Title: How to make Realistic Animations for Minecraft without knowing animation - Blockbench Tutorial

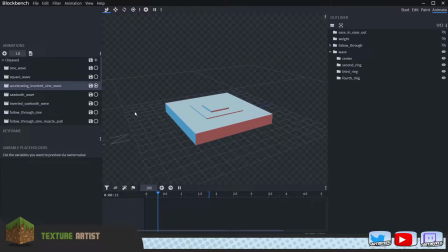226s
And then we also have the sawtooth wave and the sawtooth is a bit interesting and this is something that sound designers definitely would be used to seeing a sawtooth is like a if we take a look at a triangle for example this is a sawtooth shape you've got the edge here follows along
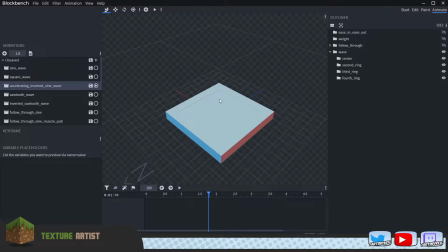241s
the the line and then at the top it has his peak then the sawtooth starts up once again because it's sharp it's it's like a combine of a square wave and a triangle and that looks a bit like this.
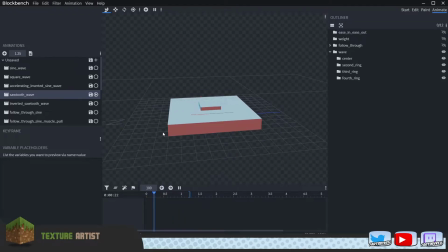257s
So it goes linear to the top and then it snaps back to the bottom. If I were to invert that we would have a snap at the middle which then linearly decreases. So linear increase with a snap decrease or a linear decrease with a snap increase.
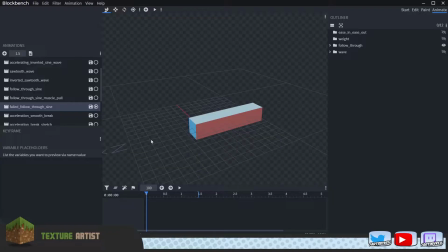276s
Now, it's time to take a look at one of the most important reasons to why I made this video. I have seen so many animations recently where people seem to have no fundamental understanding for what follow-through is about. So, when you fail follow-through, this is what you get.
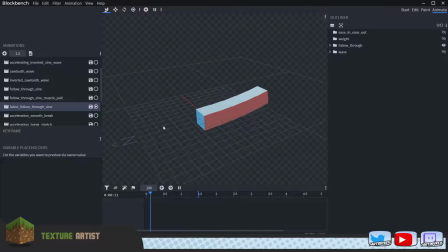296s
You get a motion that carries out with the same intensity from the get-go. Everything happens from the first frame. They don't understand that follow through is about how weight and muscle mass is distributed differently throughout your body.
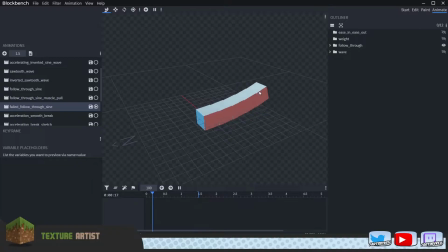312s
It's as if there was a rope here that pulled through nooses along the edge of these blocks and then when they were pulled it would just grab them simultaneously. But follow through is not about making stuff simultaneously. It's about compensating for the time and duration when things would react.
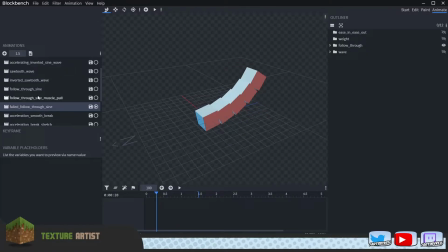330s
So if this would be applied in a follow-through motion what you would get instead and in this case I'm using a sine wave to kind of tell my point you would get something that looks a bit like this this is a much more natural approach
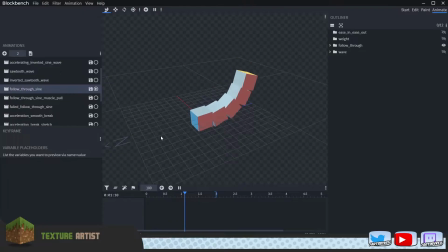345s
simply because things happen at their own time they have a designated position within the timeline when they're supposed to happen now one may ask is this supers expressive no it's definitely not expressive but this is a lot better than to do this for a dog's tail because if i saw somebody make a
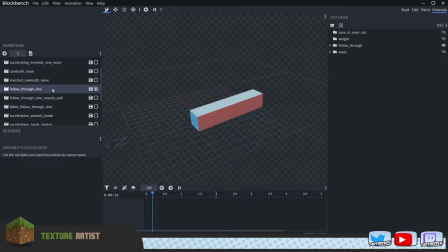363s
dog's tail that looks like this i might question that a bit but if i see someone that makes a dog's tail look like this even of course i would like to have downwards moving as well just the idea that it's smooth that it has the segregation of the events makes it so much
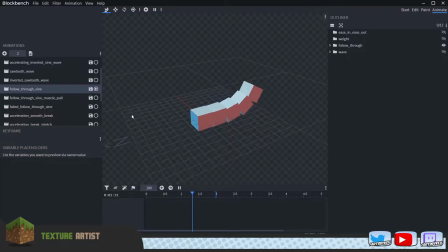377s
more interesting and also so much more alive now i'm going to show you an even more increased version of this and that is when you try to apply muscle mass and expression and i decided to call that one follow through side muscle pull so on the way down in this new animation i
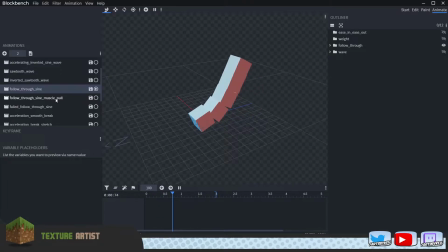395s
decided to add a bit of muscle mass that pulls the animation downwards and you're going to see what that looks like so it has to slow increase but it also pulls back this is expressive in this motion you could feel anger frustration tensity there is something more going on that describes the motion
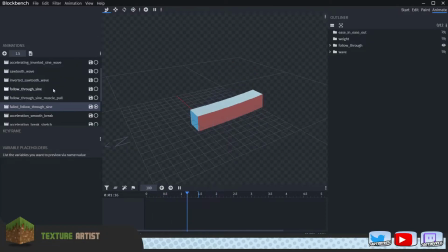414s
even further completely description less realistic but not completely descriptional this is maybe how something would potentially move in water if you wanted to do that but this has intensity it has expression it has a purpose
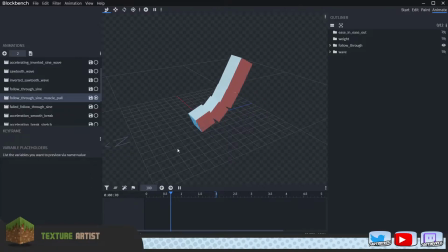433s
it reasons with the viewer about why it's behaving in such a fashion And it's also telling you something more about the rest of the object or the entity that this is connected to in such a way that you understand it further.
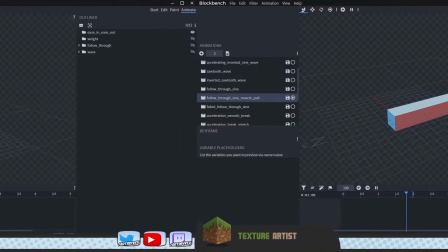445s
Because motion is so important to how we fundamentally see the world around us. Continuing on the topic of follow-through, let's go back to acceleration a bit.
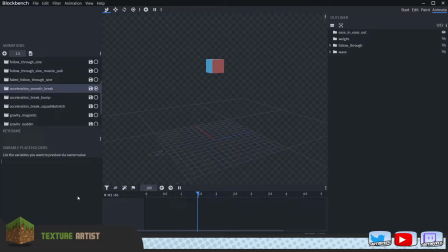453s
In this case, I am once again applying a sine wave motion. This is a half sine wave. It has the increase in acceleration and it has the decrease in acceleration. And when it reaches the top, it stops. So it's a half sine wave. Now, if I wanted this to be more expressive, I would remove the top of the sine wave, a bit like I did in the beginning when I showed you the wave shapes.
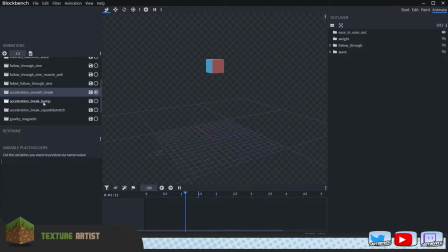474s
And what I would also do is to apply some... Well, in this case, I decided to call it a bump. And you'll see what I mean when I play this animation. It's very, very subtle. You might not even see it, but let's bring this down to 50.
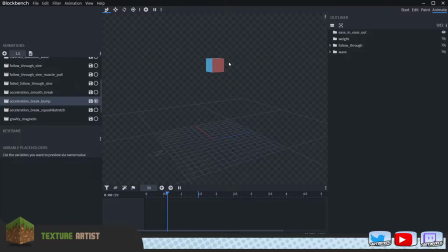494s
did you see that it continued slightly further than we were supposed to stop this is also a way of showing follow-through in your motion because you're overstepping your current
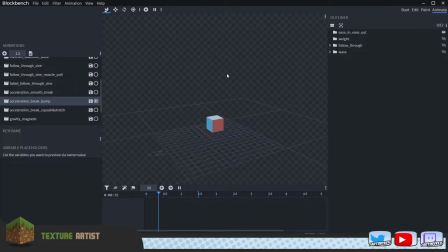507s
motion path you know where you're supposed to go but adding this little extra jank at the end gives a better idea of how the character that maybe holds a sword is trying to break that sword and bring it back to the position where they're supposed to have it in general this idea of making an
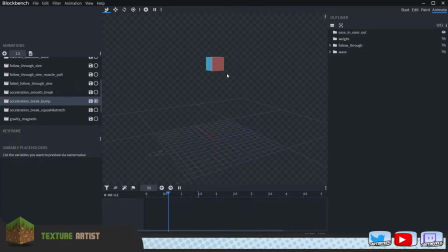523s
animation and with a small increase to the motion before going back just lets the viewer understand the motion that goes into breaking that object like not breaking that as in destroying it but breaking as in breaking the acceleration and then if we go even
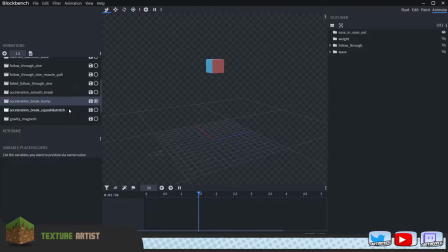540s
further we can start apply one of the other things that i see many people still having to work a bit on and that is scaling which of course can only do in bedrock minecraft at this point if you're animating for Minecraft. And with squash and stretch,
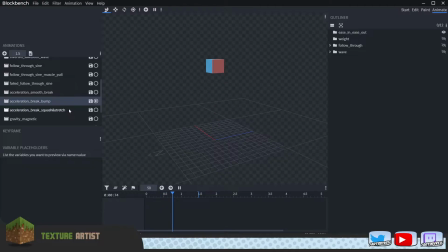554s
two of the absolutely most fundamental parts of animation practices, you get this type of motion. Let me play that in high speed for you. So squash and stretch is a way to even further increase the expressiveness.
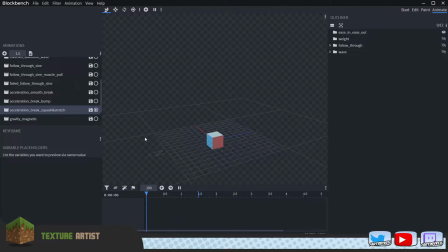571s
This is very cartoony in a sense, but it increases the expressiveness of a block or a motion. If you have for example a sword a way to squash and stretch that sword is maybe to increase the size of it when it
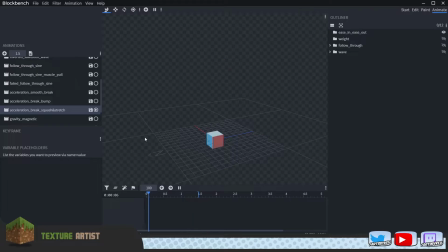584s
goes through the most heavy part of the swing where all of the force is gathered in the blade if you increase the scale of that sword through that motion that sword is going to feel so much heavier and more impactful if it hits something on its way through that is just one of the
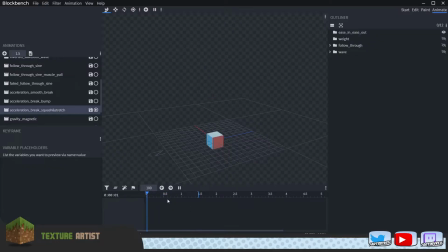598s
different examples for how to apply squash and stretch in order to make your animations more fluid if we bring this down again to 50 if we play that from beginning you can see how i scale it down inwards and I stretch it. Remember this.
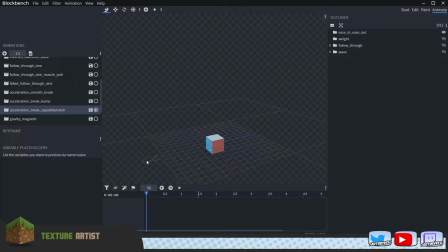611s
Squash and stretch is an animation principle that still forces you to keep a good eye on the volume of your object. So I can't break the volume of how big this cube is. So if I'm shrinking it I also have to increase its height. Then in certain frames I'm definitely stretching it.
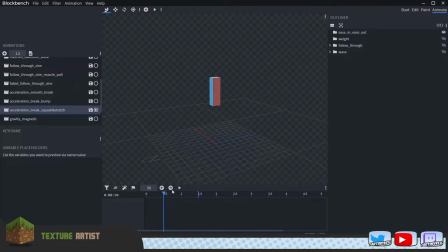629s
As you can see I'm stretching but also increasing or decreasing the overall size of it the surrounding and then up to the top i of course come to that breaking point we spoke about before in the previous animation where i squash it so this is where all the force stops and then it
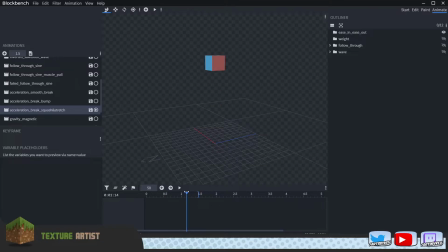646s
brings it back to its original shape take a look at that again see full speed could even increase it to 200 smack like that you see how much that adds a difference and this is for example how a water driplet or yeah if if it were to come from the other way around
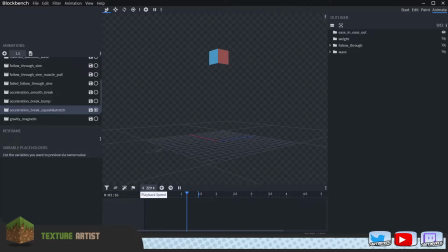664s
now this is going to be an upwards dripping water how that would behave in its natural environment now let's talk a bit about properties of an object i may take a dragon for example just to make this example a bit clearer on a dragon if we broke the dragon apart in different pieces
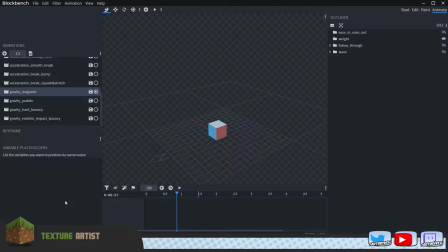683s
the teeth the bones and the claws would all be considered high density they are hard they would not deform when you move them around with an animation even if you wanted to try to make it expressive however the hand the skin the muscle areas around the body they are soft and thus more
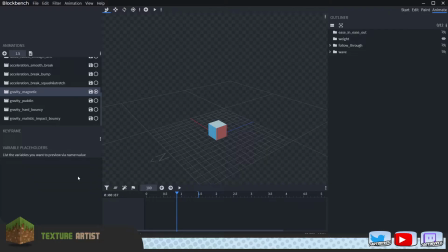702s
keen to showing a different motion and they would also apply more so into squash and stretch principles wings for example they have the other part about follow through when i spoke about the distribution of different events along the axis of an object.
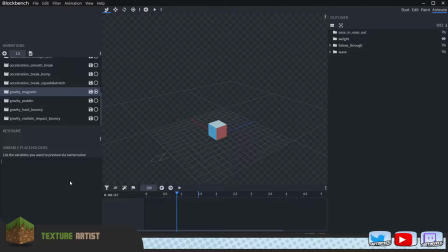716s
Inner we would have the main muscle mass and the further out we got the less muscle mass we would have affecting the object.